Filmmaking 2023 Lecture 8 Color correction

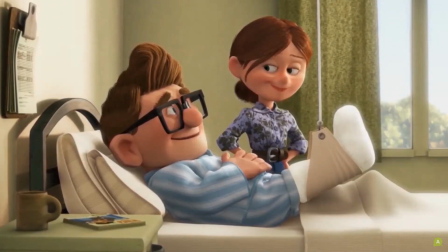В мелодрамах обычно теплые цвета, рассеянный свет. Это создает атмосферу уюта.
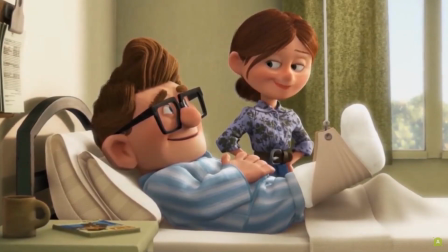Также с помощью выбора оттенка и его насыщенности мы можем обозначить целевую аудиторию, взрослая она или детская.
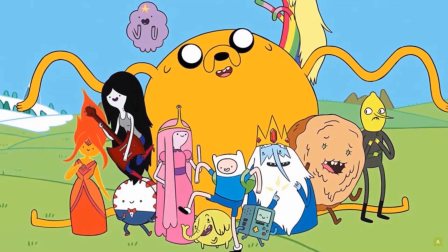Обычно для детской аудитории используют яркие, насыщенные палитры, открытые цвета.
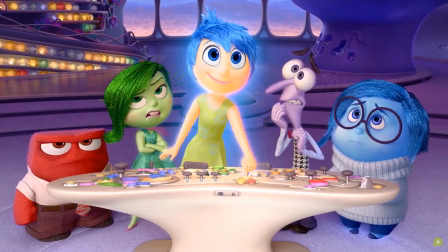Это обусловлено особенностями детского восприятия.
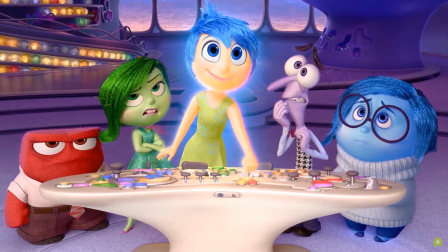Для взрослой аудитории также можно использовать яркую палитру, но реже и не такую насыщенную, как в детских проектах.
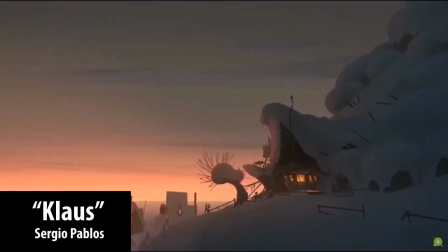Цветом можно показать время суток. Очевидно, что в разное время разная освещенность и, как следствие, разная яркость и оттенки у предметов.
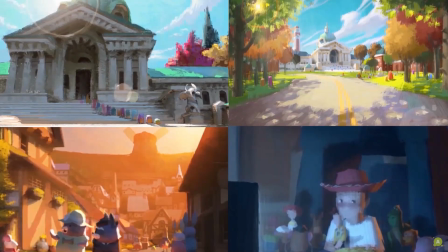Поэтому для передачи атмосферы, времени суток советуем обратить внимание на разную степень холодности света, теней, контрастность границ света и тени.
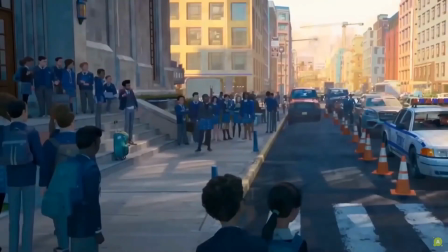Например, ранним утром и поздним вечером свет и тени холодные, и палитра будет больше тяготеть к синим оттенкам.
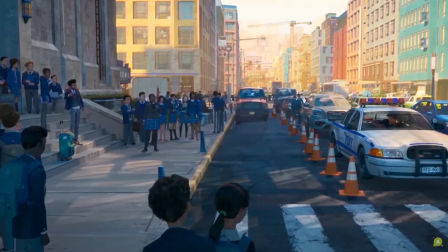Светлые участки имеют холодный желтый цвет. Граница света и тени, как правило, контрастная.
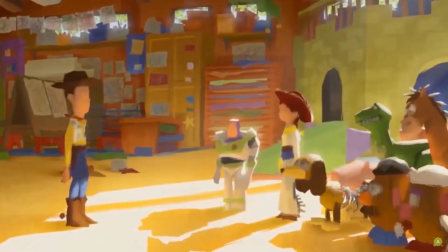Днем свет и тень теплые, свет тепло-желтый и рассеянный.
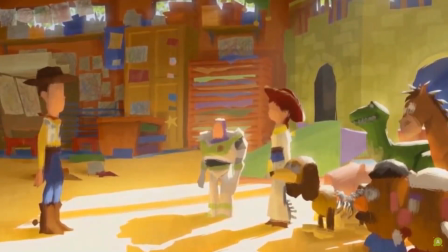Вечером в закатные часы свет имеет больше красных оттенков, чем желтых, а тени холоднеют.
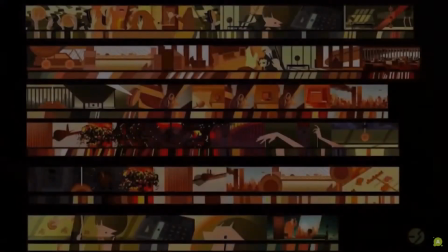Граница света и тени четкая. Цветом можно передать настроение героя как в отдельном эпизоде, так и изменение настроения атмосферы во всем повествовании.
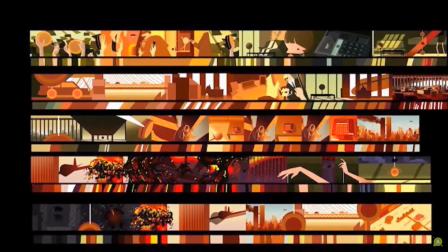С помощью освещенности, выбора тех оттенков, с которыми у аудитории ассоциируются определенные чувства, автор передает идею и погружает в историю.
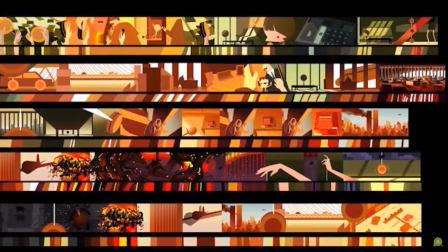Разберем, какие ассоциации вызывают у нас те или иные цвета. Желтый.
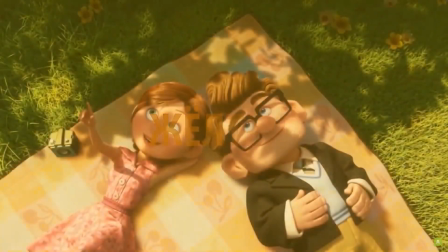В природе чаще всего желтый у нас ассоциируется с солнцем и летом, то есть это тепло, жизнерадостность и счастье.
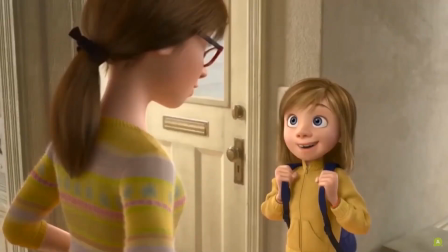В ярких и теплых тонах это цвет творчества, воображения. Также считается, что он сулит перемены и готовность к развитию.
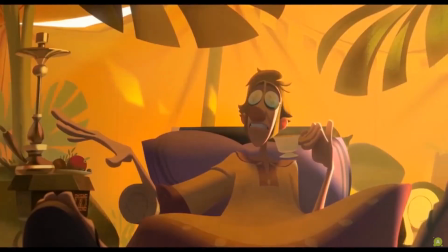Однако, если цвет будет слишком насыщенным и ярким, то это будет восприниматься зрителем как сильная жара, засуха.
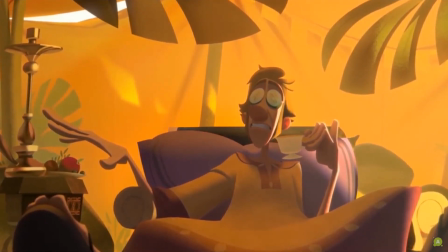Для примера сравним кадры с обилием желтого в работах Уэса Андерсона и кадры из Мэд Макса.
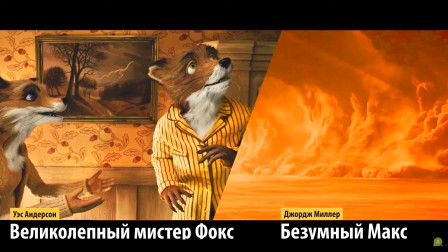И там много желтых оттенков, однако совершенно разные атмосферы. В первом случае это уют, а во втором создается иллюзия выжженности.
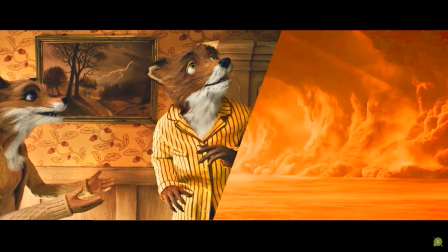Этот цвет встречается в ретро и часто ассоциируется с чем-то старинным.
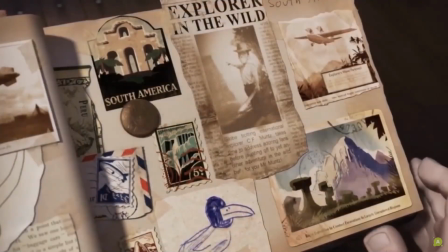Так, например, пожелтевшие от старости газеты, обесцветившиеся пожелтевшие фотографии.
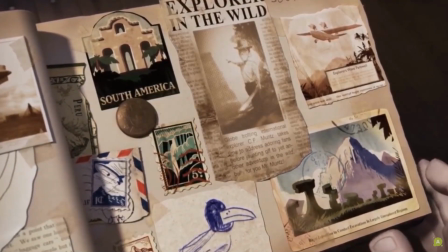Желтый в темных и холодных оттенках олицетворяет трусость, предательство, безумие.
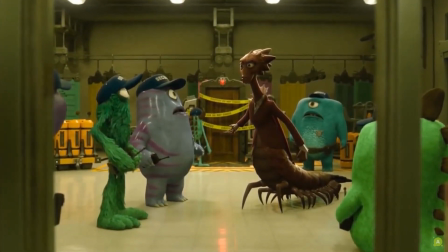Грязно-желтый цвет выглядит болезненным. Яркий холодный желтый используют для передачи чувства тревоги и опасности. Красный. Какие обычно ассоциации возникают при упоминании этого цвета?
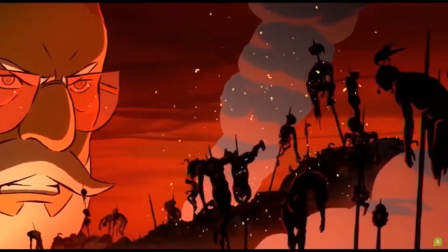Это любовь, страсть, опасность, кровь, жестокость, агрессия, огонь, внимание, запрет и запрещающие знаки.
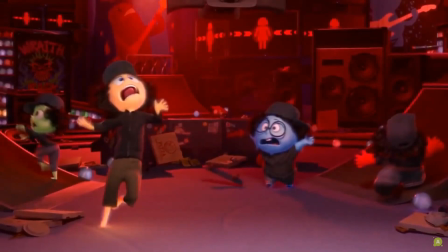В зависимости от насыщенности цвет может восприниматься более мягко или же более активно и агрессивно.
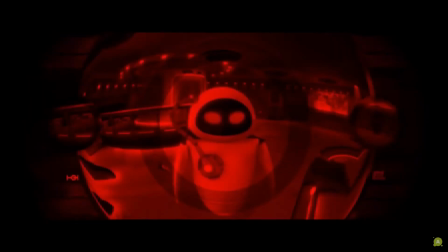При понижении яркости красный цвет все больше ассоциируется с кровью, атмосфера становится более мрачной.
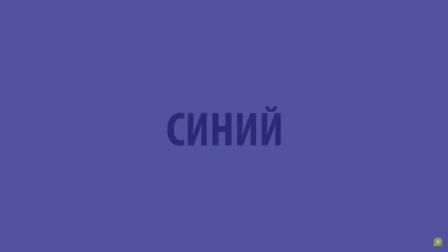Синий. В природе синий цвет ассоциируется с небом, водой.
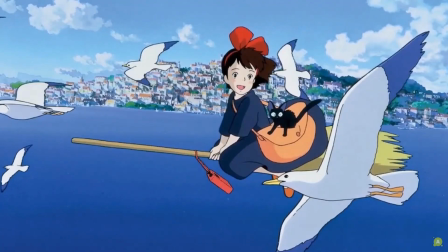Если говорить об ощущениях, то это спокойствие, чистота и свежесть, воздух, холод или прохлада, ночь.
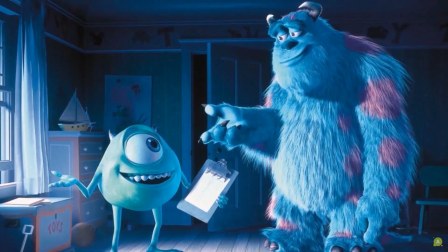Стоит же добавить черного цвета в синий, то есть понизить его насыщенность, и он воспринимается как тревожный свет.
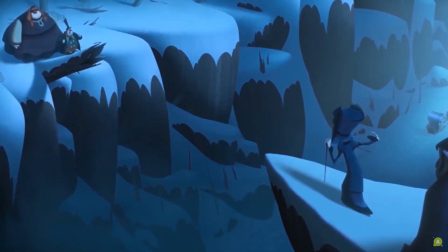Глубокий темно-синий ассоциируется с неизвестностью, бездной. Фиолетовый.
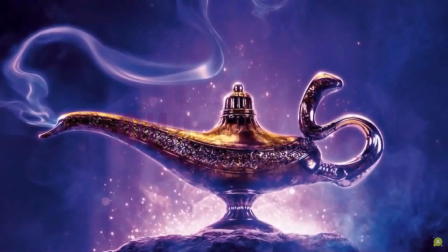Обычно он воспринимается как наименее естественный цвет, поэтому он присущ волшебным мирам, магии и волшебству.
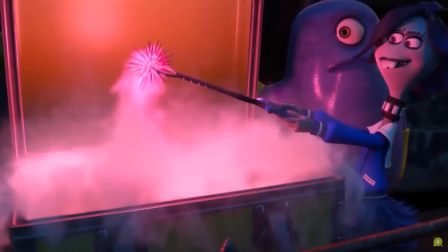Однако в жизни мы тоже встречаем такой цвет. Он связан с цветами, закатным или звездным небом.
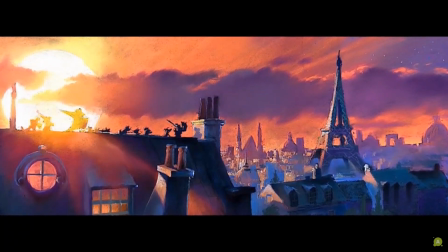В темных оттенках он чаще всего символизирует лесть, обман. Зеленый.
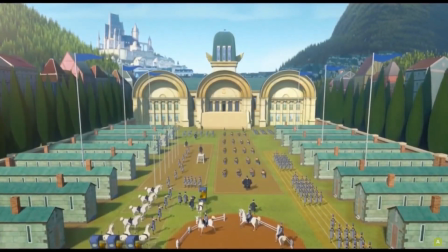В жизни мы ассоциируем его с травой, растениями и природой. Таким образом, он вызывает у нас ощущение натуральности, умиротворения, гармонии.
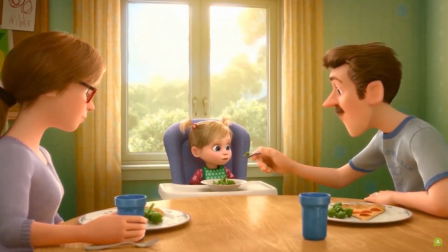Это касается светлых, теплых и холодных оттенков. Если зеленый будет сильно насыщенным, то это вызовет тревожное ощущение неестественности,
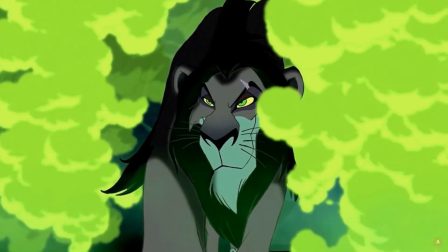так как будет ассоциироваться с чем-то химическим и радиационным.
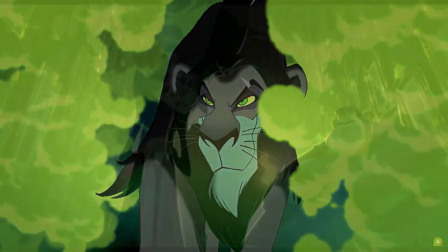При понижении насыщенности зеленый становится более грязным, болотным и ассоциируется с обманом, завистью, засасывающей трясиной.
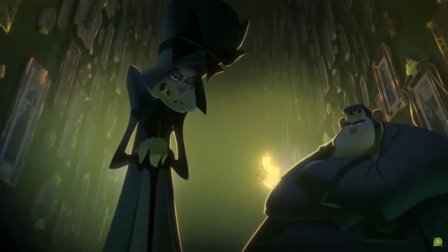В дополнение скажем, что с помощью цвета можно разделять планы в кадре.
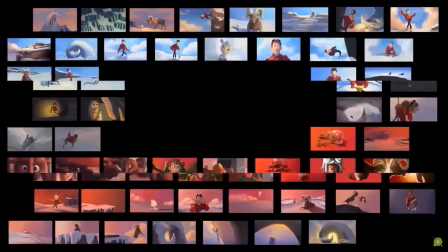А теперь на примере раскадровки рассмотрим, как автор с помощью цвета рассказывал историю и изменял настроение всего повествования.
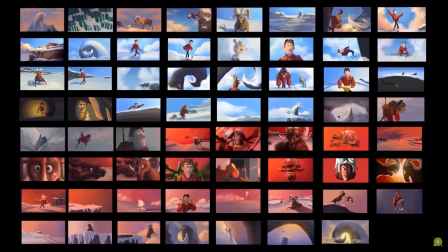Если брать ColorScript полностью, то можно выделить несколько частей.
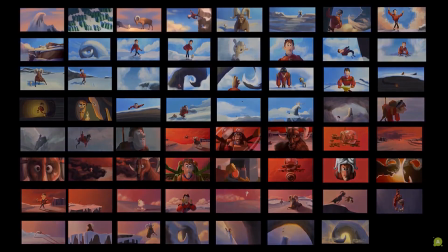Сначала как бы из темноты проявляются цвета, и они постепенно становятся более яркие и насыщенные, это первые 4 кадра.
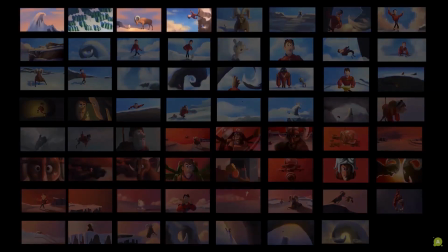Затем следует часть со светлыми бело-голубыми оттенками. Складывается свежее, легкое впечатление.
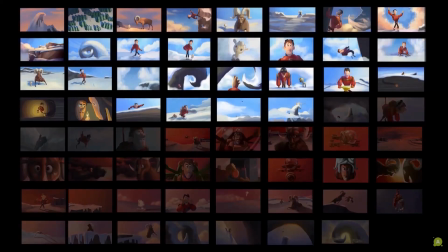В целом этот отрезок длится до 30 кадра. После этого начинается переходная часть от светлых голубых до красных тревожных оттенков.
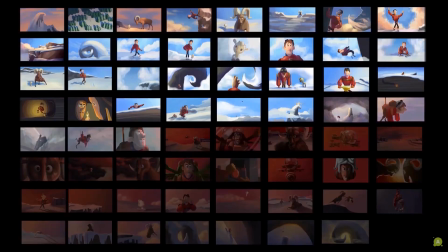В начале перехода к красному синий цвет становится менее насыщенным. Затем следует более напряженная часть, где палитра становится красной.
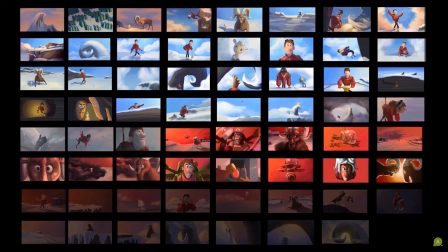Постепенно она приобретает все более темный и мрачный оттенок и достигает точки максимума напряжения. Таким кадром можно назвать тот, где наибольший контраст между желтым и темно-красным бордовым.
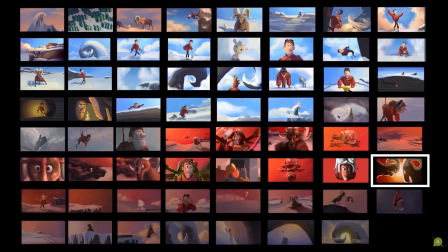Затем происходит развязка, напряжение спадает и красный цвет становится бледнее, а потом постепенно переходит в сине-фиолетовый.
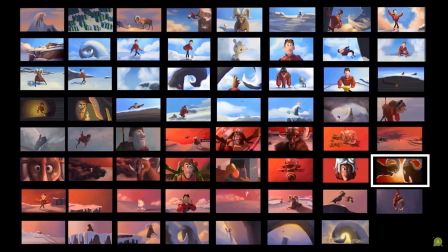В финале появляется желтый свет, цвет надежды и радости. Оттенки становятся мягкими.
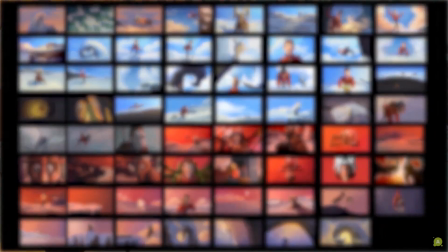И напоследок предлагаем вам посмотреть видео с канала Tonka House, где наглядно показывают,
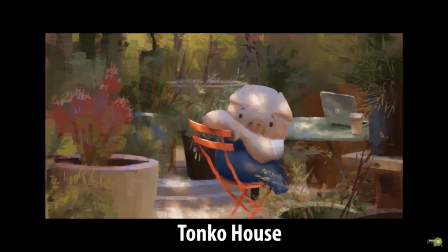как одно и то же изображение в зависимости от насыщенности, яркости и выбора оттенков обретает совершенно разную атмосферу.
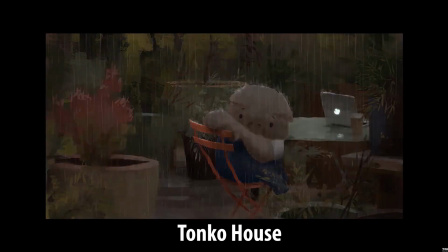Ссылку на видео мы прикрепим в описании.
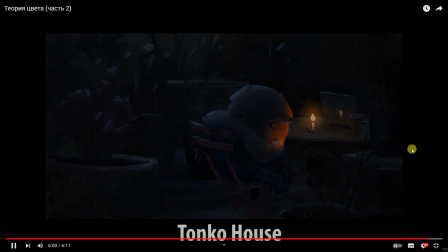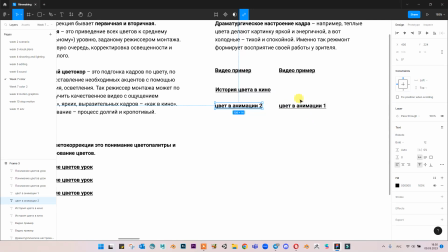Теория цвета — это, конечно, очень увлекательно. Если еще также посмотрите видео про композицию, то это вообще полный такой хак с точки зрения дизайна и всего. То есть...
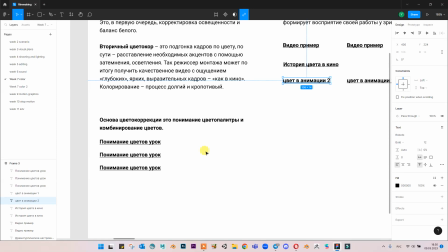Если это применять в своих работах, работы будут получаться такими привлекательными, будут цеплять зрителя, их будет интересно и красиво смотреть. Так, есть еще несколько уроков по цвету, сейчас посмотрим.
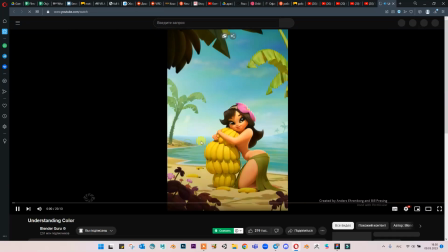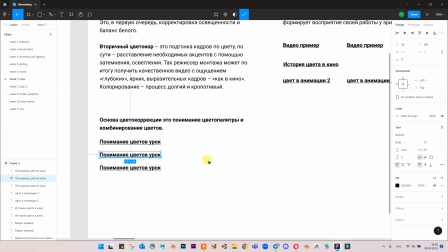Возможно, какие-то из них вы можете самостоятельно посмотреть, используя эти ссылки, а какие-то мы уже посмотрим после перерыва.
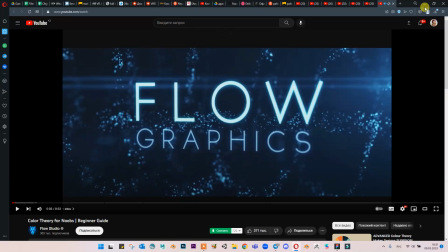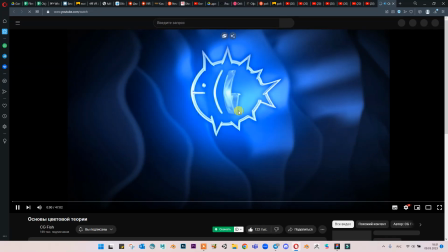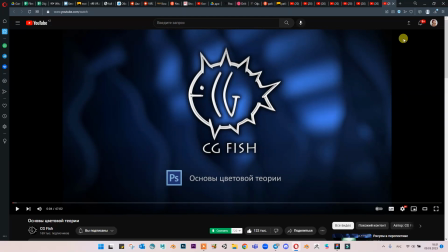Да, они слишком длинные, поэтому я вам скину ссылки, вы можете их самостоятельно посмотреть.
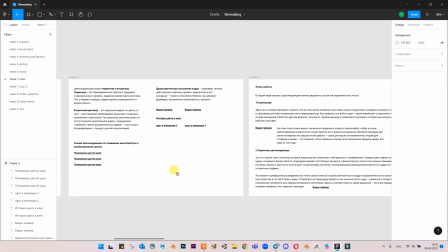После перерыва мы продолжим говорить о цвете в кино. Сейчас небольшой перерыв.
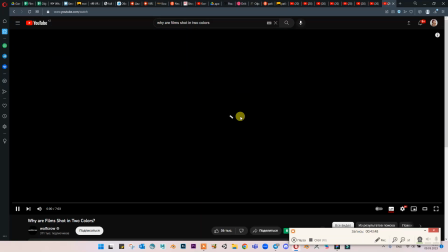Окей, давайте продолжим. Есть тоже один классный ролик про то, как вообще цвет используется в кино.
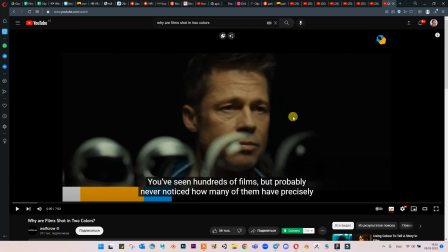То есть почему используется, например, два каких-то цвета контрастных и как это влияет на зрителя.
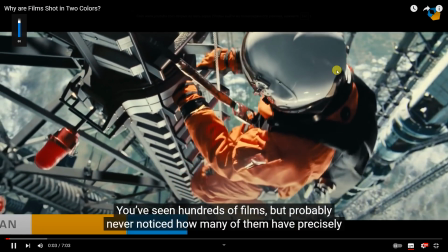of films, but probably never noticed how many of them have precisely two dominant colors in most scenes.
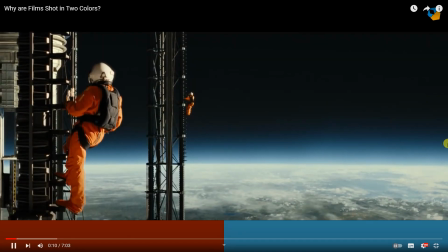What's the story? I mean, other than the story of the film, there's a reason why these colors are chosen.
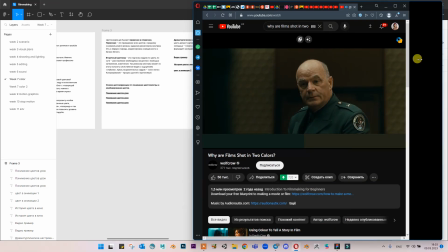Obviously, it's not an accident. There's a color story going on as well. In this video, I'll show you why to shoot with two colors and how you can do it too.
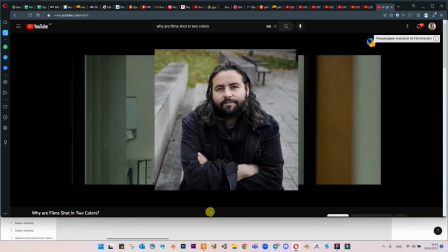Let me use Ad Astra as an example, shot by the amazing cinematographer Hoyte van Hoytema, whose cinematography I've analyzed in another video.
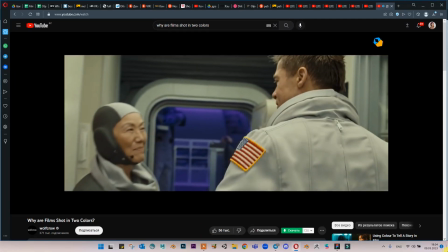Ad Astra was shot on film, which made it really important to get colors right.
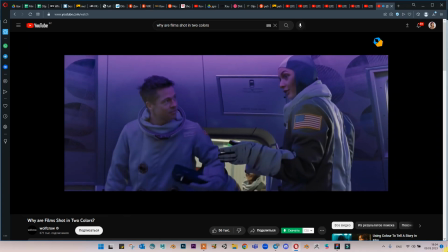A lot of these color decisions are made on the drawing board, and set design plays a huge role.
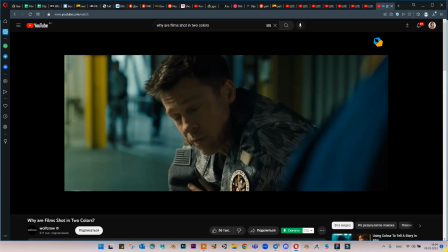But let's answer one fundamental question. Why do they pick two colors? Why not three or four dominant colors?
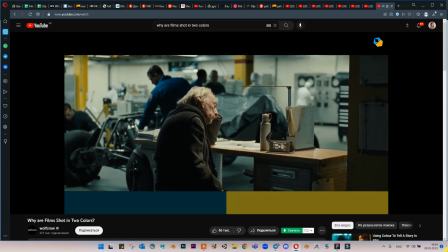Movies have been made with normal colors and still are. It's not like a rule or anything that you have to use two colors or any color palette.
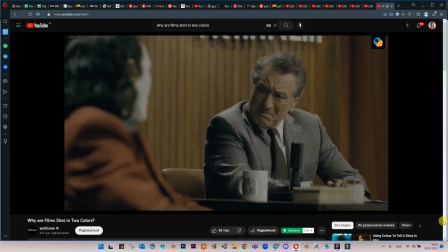However, the color palette does allow you to do one super creative thing, and that is to tell a story through color.
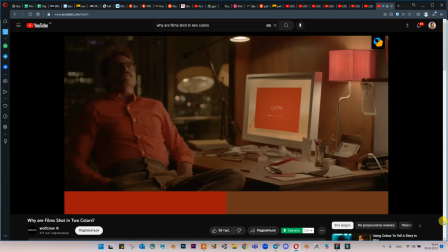Which aspect of filmmaking does color impact the most? For me, it's the mood.
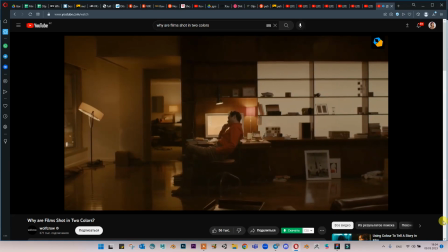We all know different colors influence different moods. Too many psychological studies have been published about this, none of which I'm going to reference here.